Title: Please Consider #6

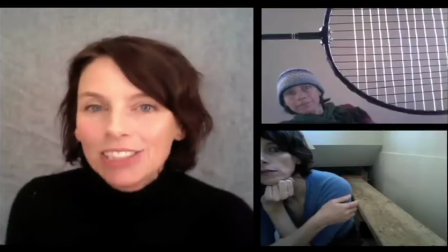4:07 It's important to be engaged and be proactive and not sit passively by.
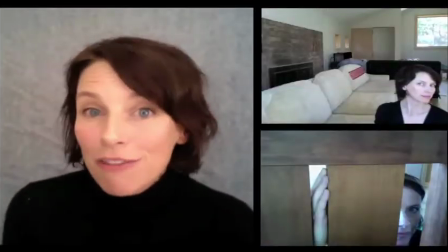4:12 There's so many situations in our lives where we have no control, but the Skype arena is not one of them.
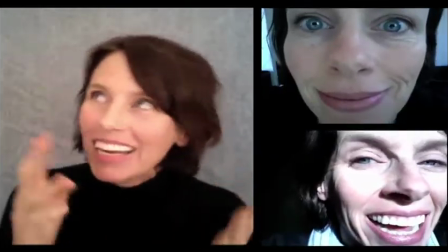4:17 We should be involved. Okay, the close-up, your call, good or bad, I don't know, you decide. The appearance of emotion.
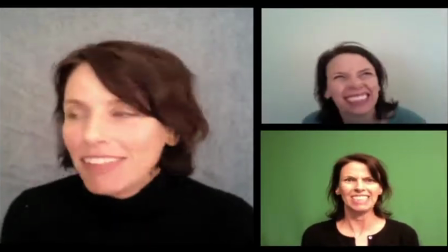4:23 I don't think people realize what they look like when they're having extreme emotions, and I just wanted to bring that up.
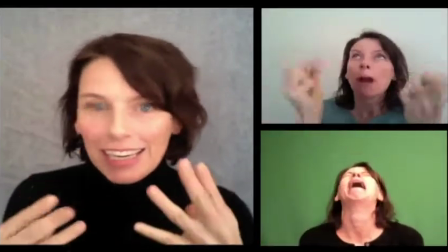4:28 Like, maybe think about it before you let it out, because I think of the pathetic fallacy,
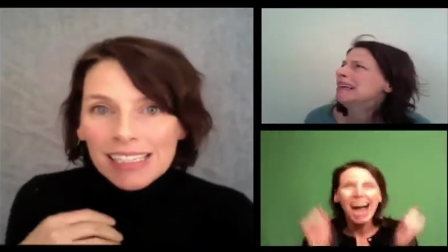4:33 the idea that sometimes feeling angry isn't, and expressing anger is not the most effective way to communicate anger.
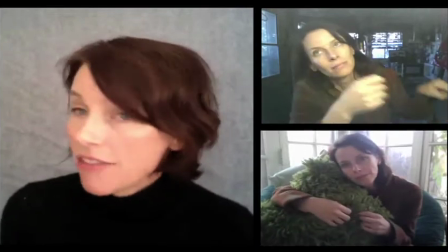4:41 Like, there's a better way. Texture, love it. Again, evoking that three-dimensional world whenever you can.
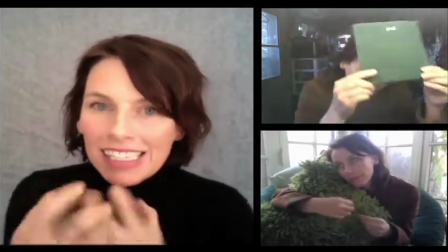4:46 It's huge, and it's embodied, and it's rich. It's delightful.
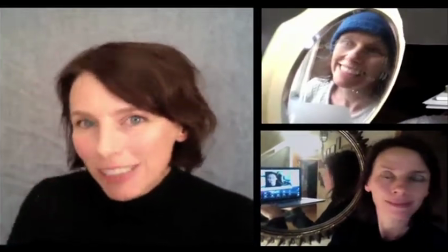4:51 The mirror is really an early ancestor to Skype, so I always like to get it involved as a little homage to my ancestors of the two-dimensional world, looking at myself, Jacques Lacan, the mirror stage,
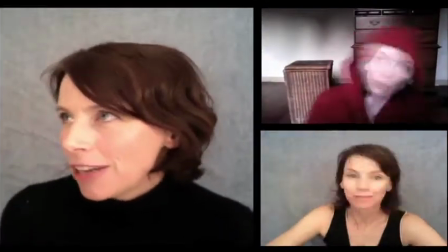4:59 do. Costumes, outfits, again, just getting comfortable,
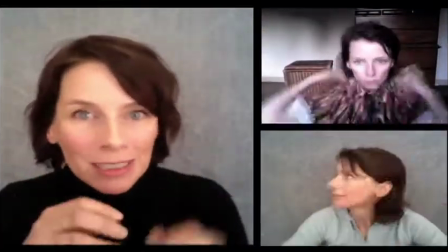5:04 expressing yourself, giving more information, creating some intellectual montage in the Eisenstein tradition where you're saying one thing.
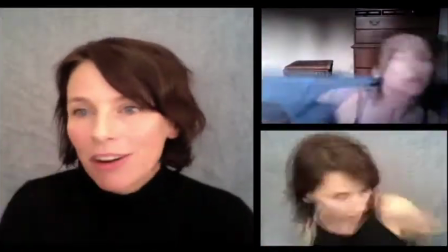5:11 We can't do quick edits, but we can have our shirt say one thing and our outfit say another. The audience, huge.
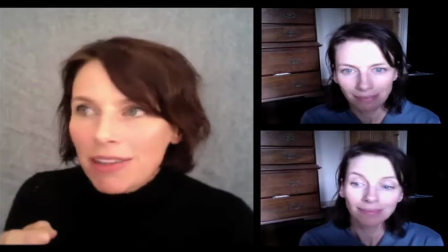5:17 Who's watching? Is it just us? Is it someone on the other line? What is the impact of where we're looking, if we're looking here or if we're looking at ourselves?
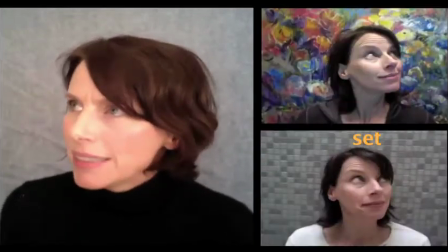5:24 And I would just say, heads up, it's super cool to listen to other people. The set, this is, Bizan and the importance of the environment and objects in space.
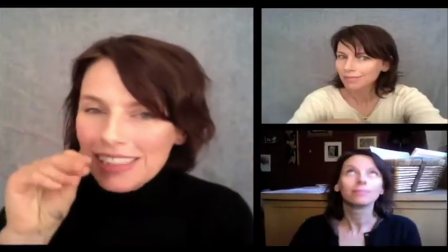5:32 And again, you can say so much with your background that you don't want to say with language. Don't rely on just that.
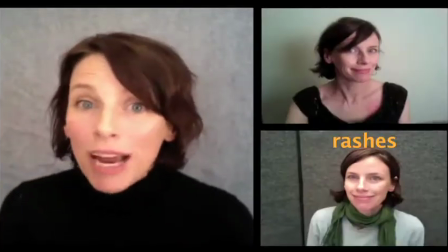5:37 But the colors and the impact, product placement, all opportunities. Rash, the last thing I want to talk about, huge for evoking the 3D world.
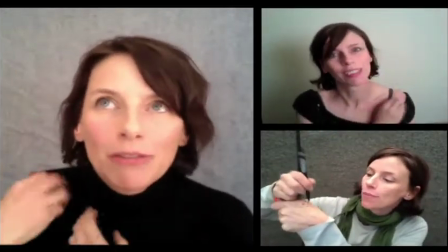5:43 The idea that we can scratch, and this is just done with magic marker. If we scratch, it evokes a kinesthetic response in the viewer, and they scratch, and again,
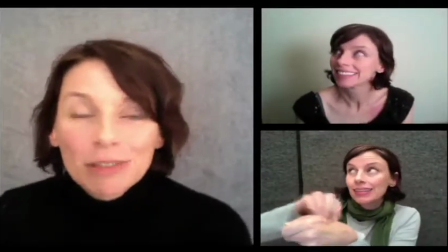5:50 connecting us on that kind of physical, cellular level, which is great. Okay, so I just wanted you to consider Skype for a moment. Think about cinematography, the 3D world, the performer, and some theoretical questions just to stab at it, just putting it out there. Thought I'd mention it. Please, oh please, hoping that you'll make good choices. That's what I'm thinking.